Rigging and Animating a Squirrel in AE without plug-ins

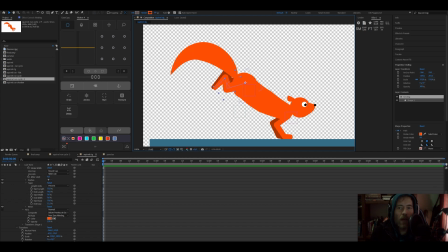[4:09]
The legs are just simple strokes. That's it. There's nothing funny with the legs. I just use simple strokes.
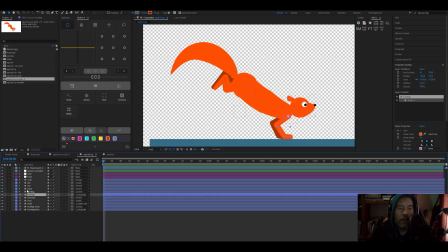[4:16]
The only thing that I must note here with the legs is that you need to, let me just go into the front leg.
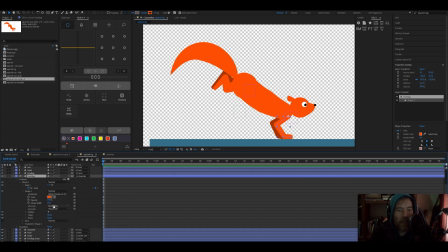[4:24]
You need to be sure when you go into stroke, make sure that your cap is set to round cap to get that nice rounding of the paws. And then down here with a join, you want it to be a round join, because if it's on the default meter, it's going to make it, it's going to give it a straight line,
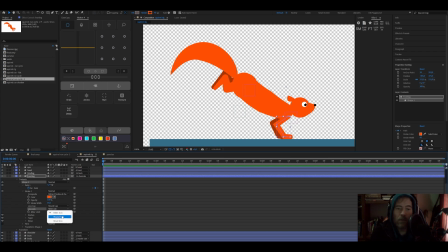[4:41]
unless that's what you want. If you want to go for that style, go for it. So that's the basic rig. It's actually quite simple. It's not that complicated. Okay, now on to the fun part, the animation.
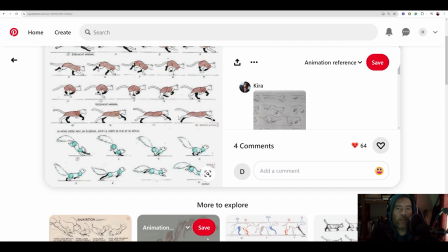[4:54]
Okay, for the animation, the first thing I did is I looked for reference. It's very important that you always use reference when you animate. I can't stress this enough, especially complex characters like these, like animals, like quadruped characters. I found this on Pinterest, and this looks like it's from my favorite book,
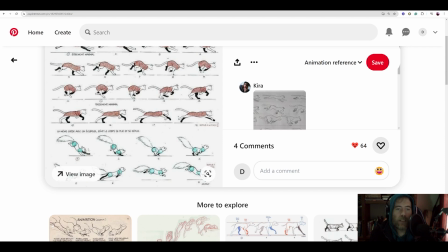[5:13]
The Animator Survival Kit by Richard Williams, which you need to have if you don't have that. If you're serious about animation, this book is an absolute must. So basically, I just looked at this, and this is quite nice because it gives you the breakdown of every pose, and then you can look at them while you're animating.
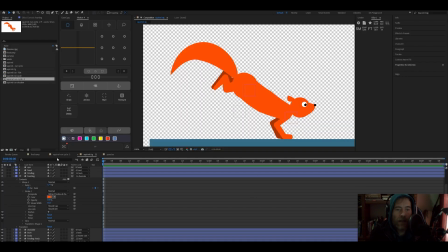[5:32]
Then what I did, if I go into the character here, let's look at the animation that I made.
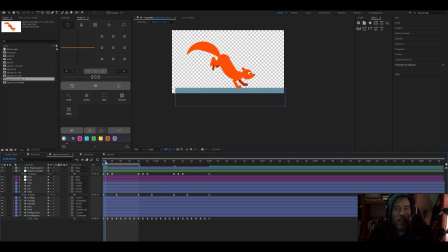[5:38]
The squirrel, if I go into the squirrel run cycle, is usually when I do animations like these, is I make everything hold keyframes. Then I literally sit and I sculpt the pose until it looks nice, and then I move on to the next one,
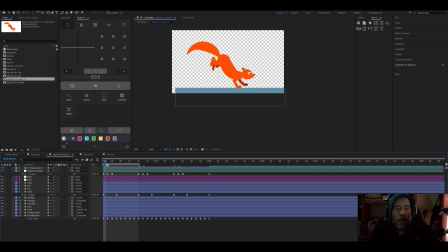[5:53]
say about 2 frames to the next pose, and then only after I'm happy with the result, then I convert everything to linear keys, which is a process they call splining in animation,
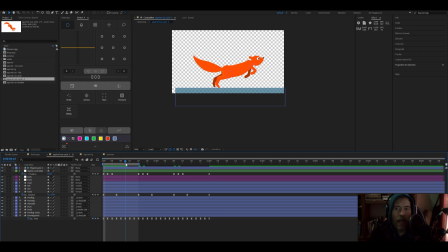[6:08]
and that is the way that most pros work when they animate in computer software. So, and then I just polished it there and add some easing and everything like that.
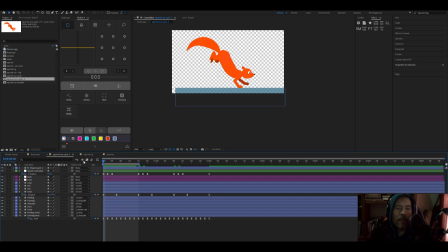[6:25]
So, okay, let's. This is quite an interesting character. Let me solo the head, the tail, and the body. Now, if you look at what's happening here, can you see what this is?
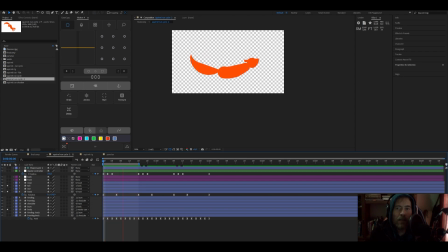[6:40]
Can you guess what this resembles? Well, if you said a wave, then you're absolutely correct, because the character moves like a wave. And you'll find a lot of these things like arcs and waves. It's a lot things in nature.
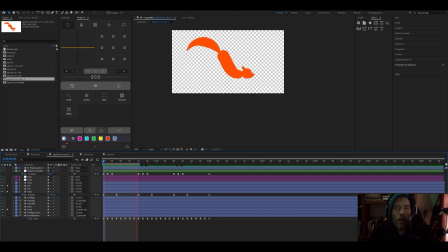[6:55]
You find it a lot in animation, because animation is based on whatever happens in the natural world. So if you look here, if we have a look here at the squirrel, there's a perfect wave arc on the first frame,
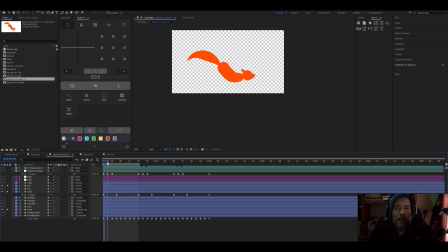[7:10]
and then as he goes down, as the body goes up, the tail comes. The tail comes down. Sorry, if as the body goes up, the tail comes down for counterbalance.
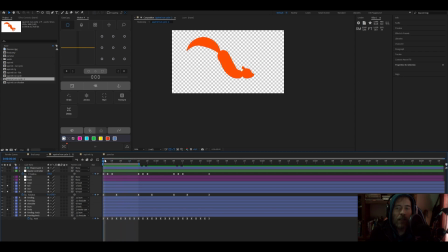[7:23]
And then it's got this perfect wave-like motion. And also another thing to remember is the squash and stretch in this character. As the character goes down, let me just unsolo these so we can see it in context.
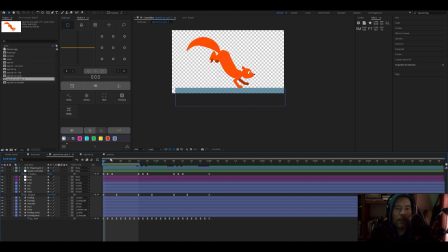[7:35]
When the character's in the air, is stretched, and as he comes down, you can see that squashing motion. It really makes it pop, and it just creates that feeling of impact. And then as he launches himself up for another run cycle,
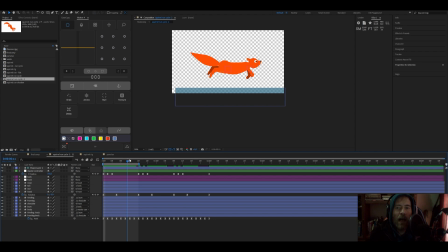[7:53]
he stretches out, and you can accentuate this quite a bit. And also another thing you need to remember is the weight of your character. So a squirrel is quite a small animal, and you can also see it here in the way it's been animated here. It's not a heavy character.